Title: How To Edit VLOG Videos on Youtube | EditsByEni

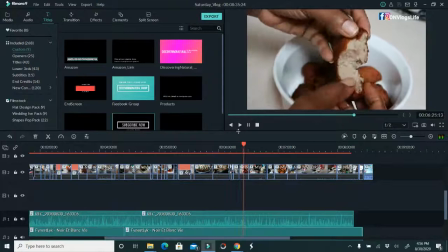[82:53] It's well done. It's nice and cooked in the middle in some clip.
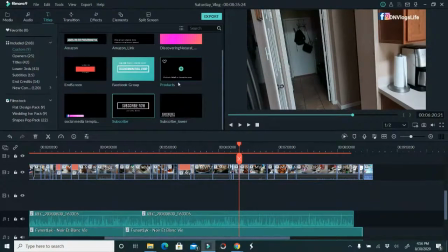[82:57]
Okay, so right here, because I think some people might judge me, they might misunderstand. It's not that I have one daughter every time in the kitchen and one daughter always cleaning.
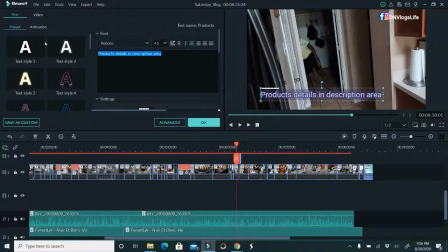[83:08]
I always have rotate them. So my kids take turn, so I got to write it here. My kids take turns in the kitchen. Okay, so that people can say stuff. So here is where I'm covering myself.
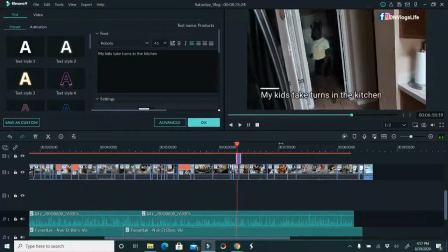[83:27] How to make akara. My other daughter, she's cleaning the toilet. So you guys will see her in some clip cleaning the toilet.
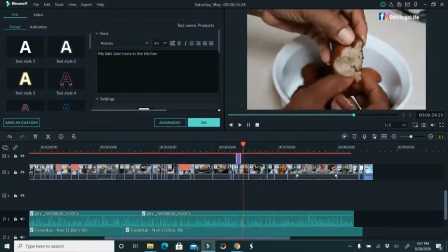[83:34] So you can see the akara. It's well done. It's nice and cooked in the middle. Perfecto. How do you guys make your akara?
So I think that was too long.
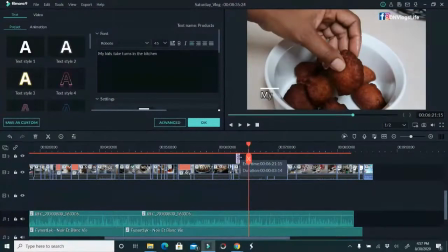[83:45]
I don't want that to show.
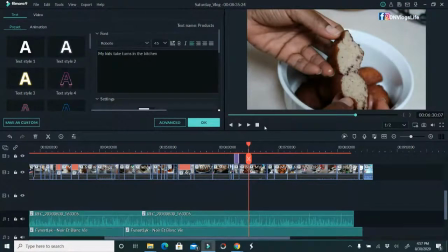[83:51]
Okay, so I'm gonna put that right there. Okay, great.
Comment below, let me know.
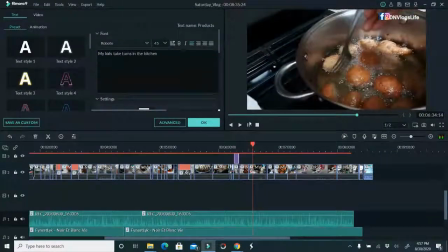[83:55] This is my other daughter making her own akara, the second batch of akara, and she's doing absolutely well.
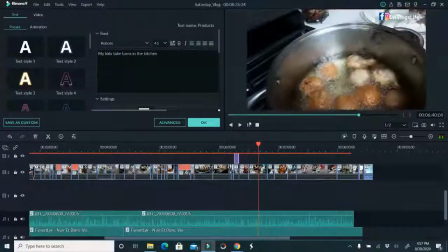[84:01] I'm just teaching her how to turn the akara so that it doesn't burn. So what is another thing I don't like about myself?
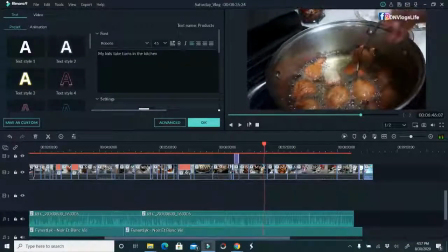[84:07] I don't like that I like to touch my face too much. I touch my face a lot, and maybe that's why I break out.
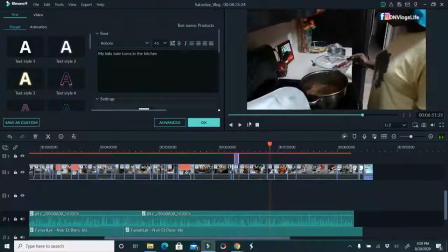[84:13] Oh, that's my daughter cleaning the toilet. Anyway, I like touching my face a lot.
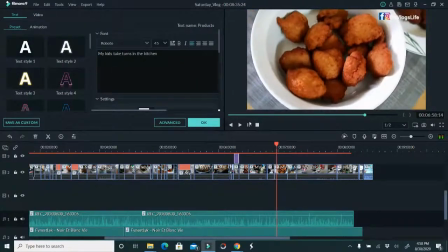[84:18] And again, I'm always, sometimes I tend to not appreciate the moment.
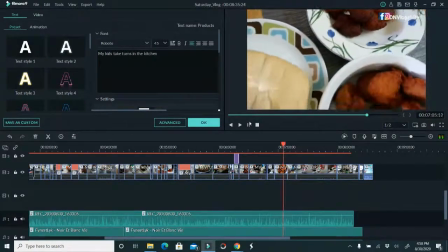[84:26] But look, our akara is done. Okay, I have to appreciate the moment. Look at that agege bread.
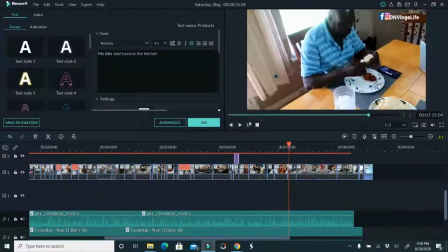[84:31] You guys come and eat though. So anyway, my husband, he appreciates this, what we're eating.
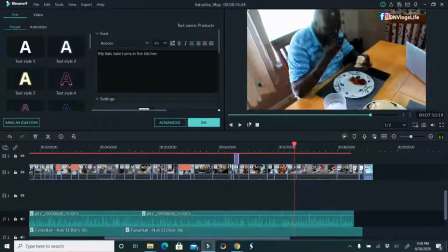[84:38] He loves it. This is his favorite way of eating akara. He doesn't like it with ogi.
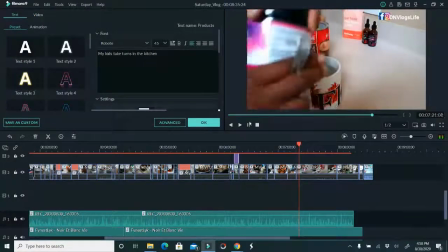[84:42] Me, I like it with ogi. So I'm also going to be using my New Cell Super Collagen.
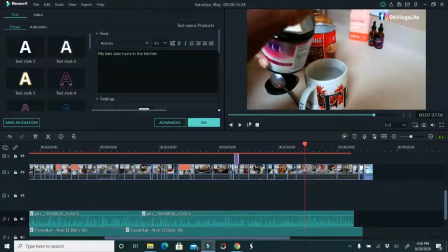[84:47] I take a scoop of that and I drink this every time, either with tea or with my Nestle cocoa,
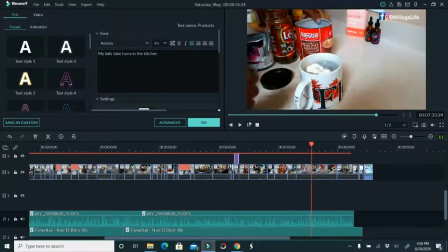[84:55] chocolate cocoa, hot chocolate cocoa. You can see there is the Nestle rich milk chocolate.
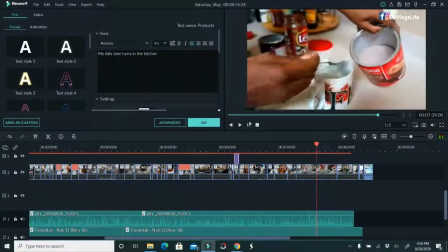[85:00] So yeah, so what is one other thing I don't like about myself?
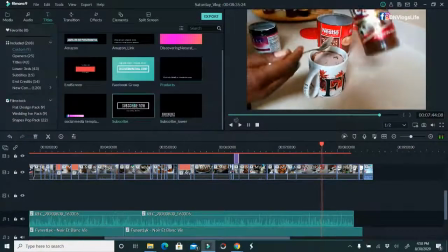[85:05] I don't like that I overcommit. I overcommit.
Okay.
There should be a song for me.
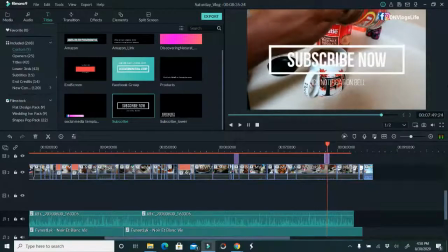[85:12] why do you overcommit? I just like to commit to things, commit to this. I don't like to let people down.
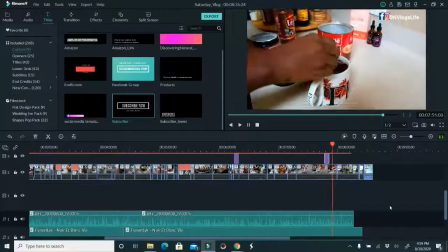[85:18] And sometimes it's good to not let people down, but sometimes again, some people can take advantage.
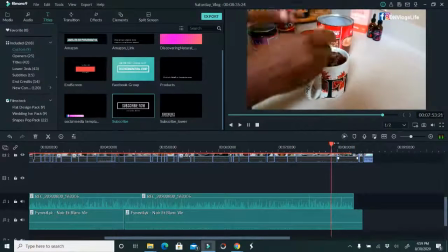[85:23]
Okay.
To let people down. And sometimes it's good to tell me that, Shola, this will take advantage of, but you know what?
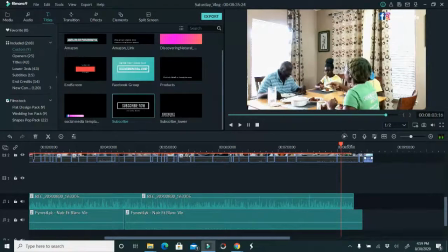[85:30] It's time to eat. So you guys, we are enjoying. I have more things to share with you.
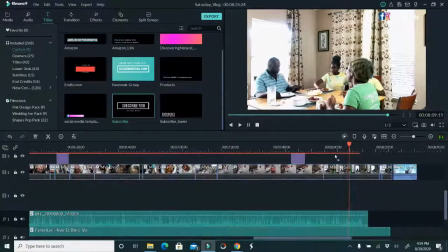[85:35] So please subscribe, click that button, and guess what? We'll be seeing you in another video.
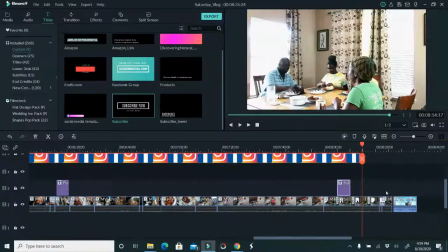[85:43] Thank you for watching. Bye.
Okay, so right there, I don't want to leave.
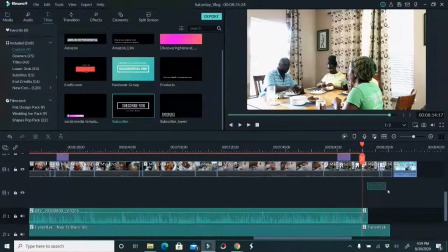[85:50]
Sometimes what happens is that we leave a lot of stuff at the end and people have already clicked off. You want to catch people in the moment because I want them to watch the end screen.
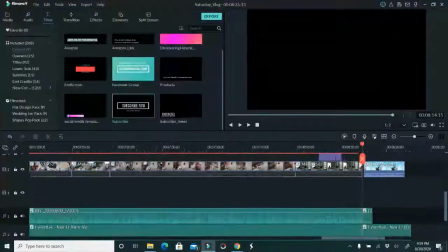[86:00]
So what I'm going to do is that I'm going to come in here at the end of this.
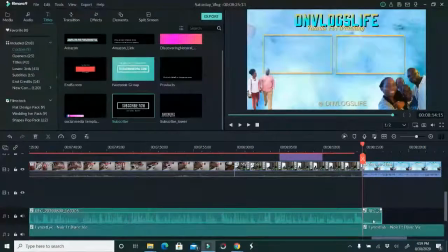[86:05]
I'm going to add the end screen right there. So I'm going to take this music. I'm going to fade this music out. And so it will go like this.
Bye.
Right there, I catch people because people are expecting, okay, what next don't I like about myself?
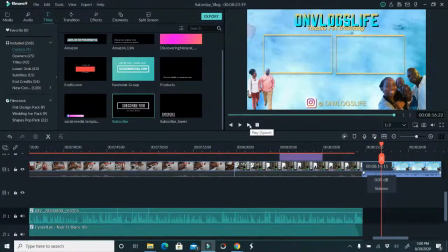[86:22]
So hopefully this video, the retention will be much better because people will want to know how their cara turned out, and then more stuff I don't like about myself, So yeah, so I'm gonna save this
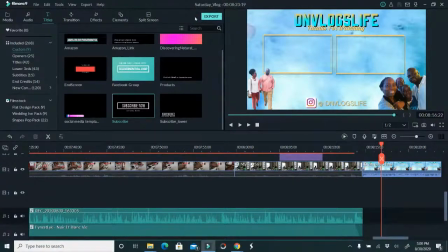[86:39]
and export, and that will be the end of what I'm doing.
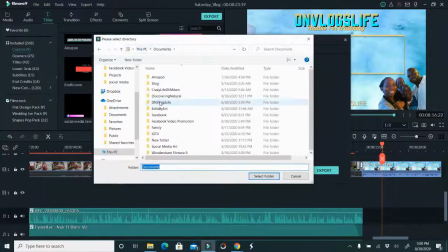[86:43]
So here I'm changing it to the folder, which is the DNVlogsLife folder, and I have my videos,
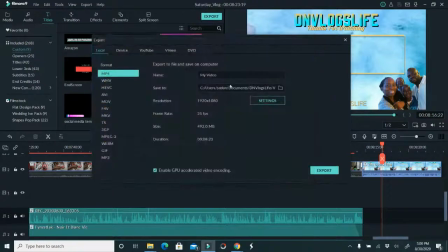[86:49]
and I select it, and then I write Saturday, okay, hate about myself,